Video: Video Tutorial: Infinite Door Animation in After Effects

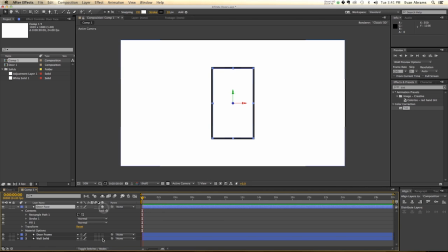Now, we want to make all of these 3D because it is time to start parenting and rotating things. So the door face, we're going to take our pan behind tool, which I pull up by hitting Y, and we're going to move this around, snapping it to the edge, which means when we rotate it,
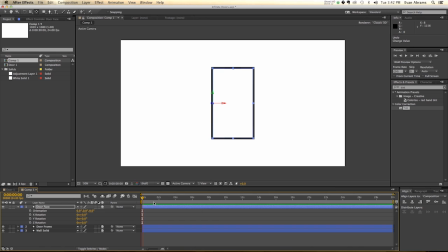it's going to swing on that hinge. So that is good. Now, our first animation that we want to do is going to be the door opening. So I'm going to have the Y rotation go from here, and I'm going to hold down Shift, page down,
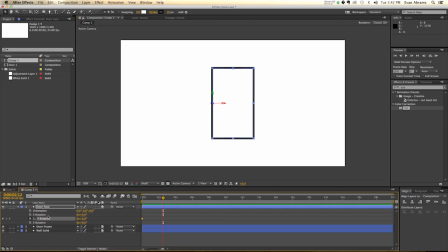1, 2, 3, 4, 5, 6, 60 frames ahead. And we've hit the stopwatch to set a keyframe, and then we're going to set another one as the door is nice and open at 135. So it's open, we can tell the door is open, And that's pretty much all we need to know about the door.
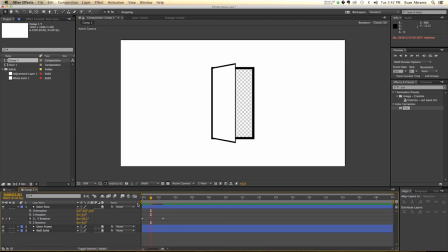So we have the door opening, and it's opening up to reveal the outside. Everything seems good. Now the door face we'd like to parent to the door frame, and the door frame we'd like to parent to the wall solid.
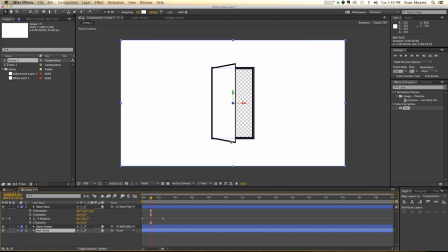So as the wall solid moves, so too does everything else. So let's set up its transformation as well. So the wall solid is going to be moving on its Z axis, and we're going to set a keyframe at the beginning and a keyframe at the end.
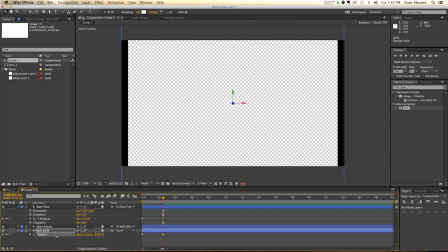The end state we know already is going to be too far towards the camera for us to see any more of that door frame.
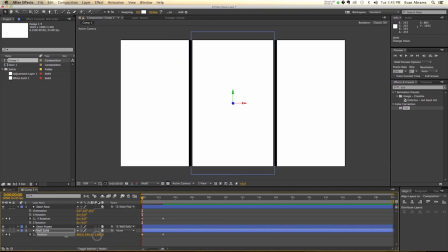So that's the end state. The beginning state is a little bit more ambiguous, that we just want to grab the value and push it way,
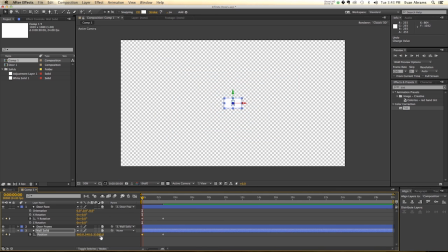way, way back in space, just far back there, very tiny. Something like 30,000 should be ideal.
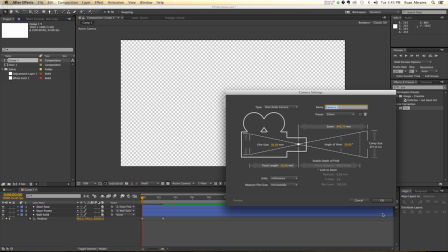Now, we can create a new camera and use the optics of the camera to intensify or lessen that kind of thing,
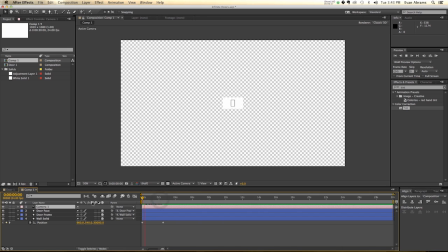but all in at a 50 millimeter preset, it kinda is what it is. Okay, that seems pretty good. Now, we also need to do some easy easing on these keyframes, so we're gonna hit U to bring those up,
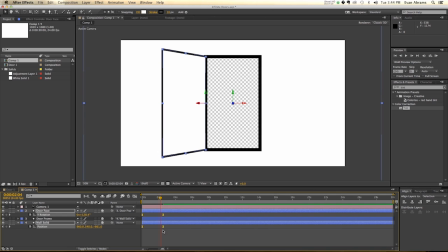and I'm just gonna hit F9 to easy ease those. And that's just because we kind of want the ending here to be a little bit easier, so it's, you know, more upfront with us here now.
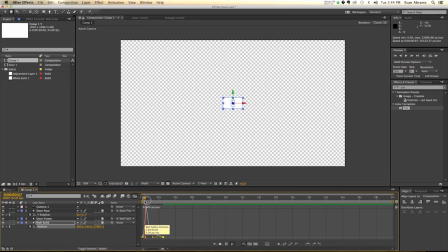And I'm just gonna push it to be a little bit like this, so that the door frame is coming more at us, and then slows down as we get closer. Okay, that's pretty good. Now the door is being used to cover up what will be the other objects coming in behind it.
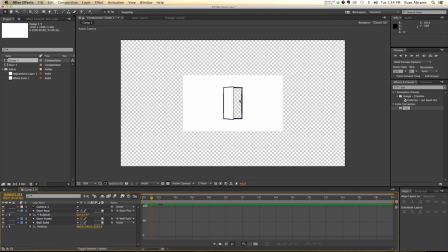So that's important to know as well, that the door is not only for aesthetic narrative reasons opening, but it's also to cover up what will be the appearance of other doors behind this door. So that's a little trick for you right there. Now we kind of have all the parts we need to continue.
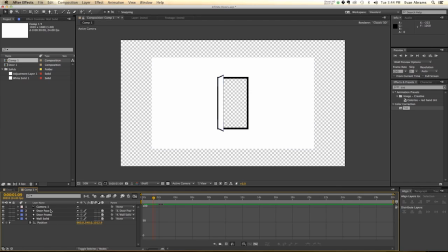You can make this a more 3D door or less 3D door if you want. So let's say you want a more three-dimensional door. Well, duplicate the door face and call this door back, and make sure it's behind the face, and parent it to the door face, pull up its rotation and remove it.
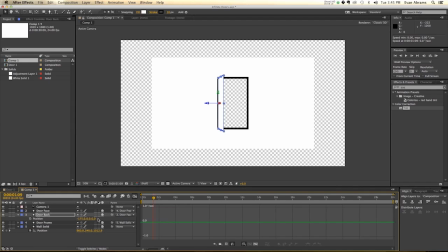You don't need it. And we're gonna alter its position to be just off the door like here. So about maybe 10 pixels offset, like so.
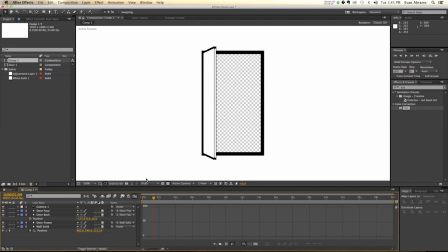So that's something you can do. And then if you wanna have this filled in here, which I recommend you do, you're gonna wanna duplicate this and call it door edge. And that is also parented to the door face.
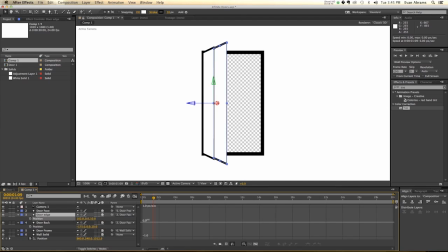So I'm gonna call it its position, and we need to slide it out so that it comes to rest at the edge of the door here.
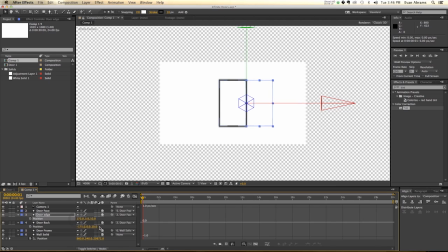So we wanna move this out to be at the edge, which is at 175, okay? Now, this doesn't need to be 350 wide.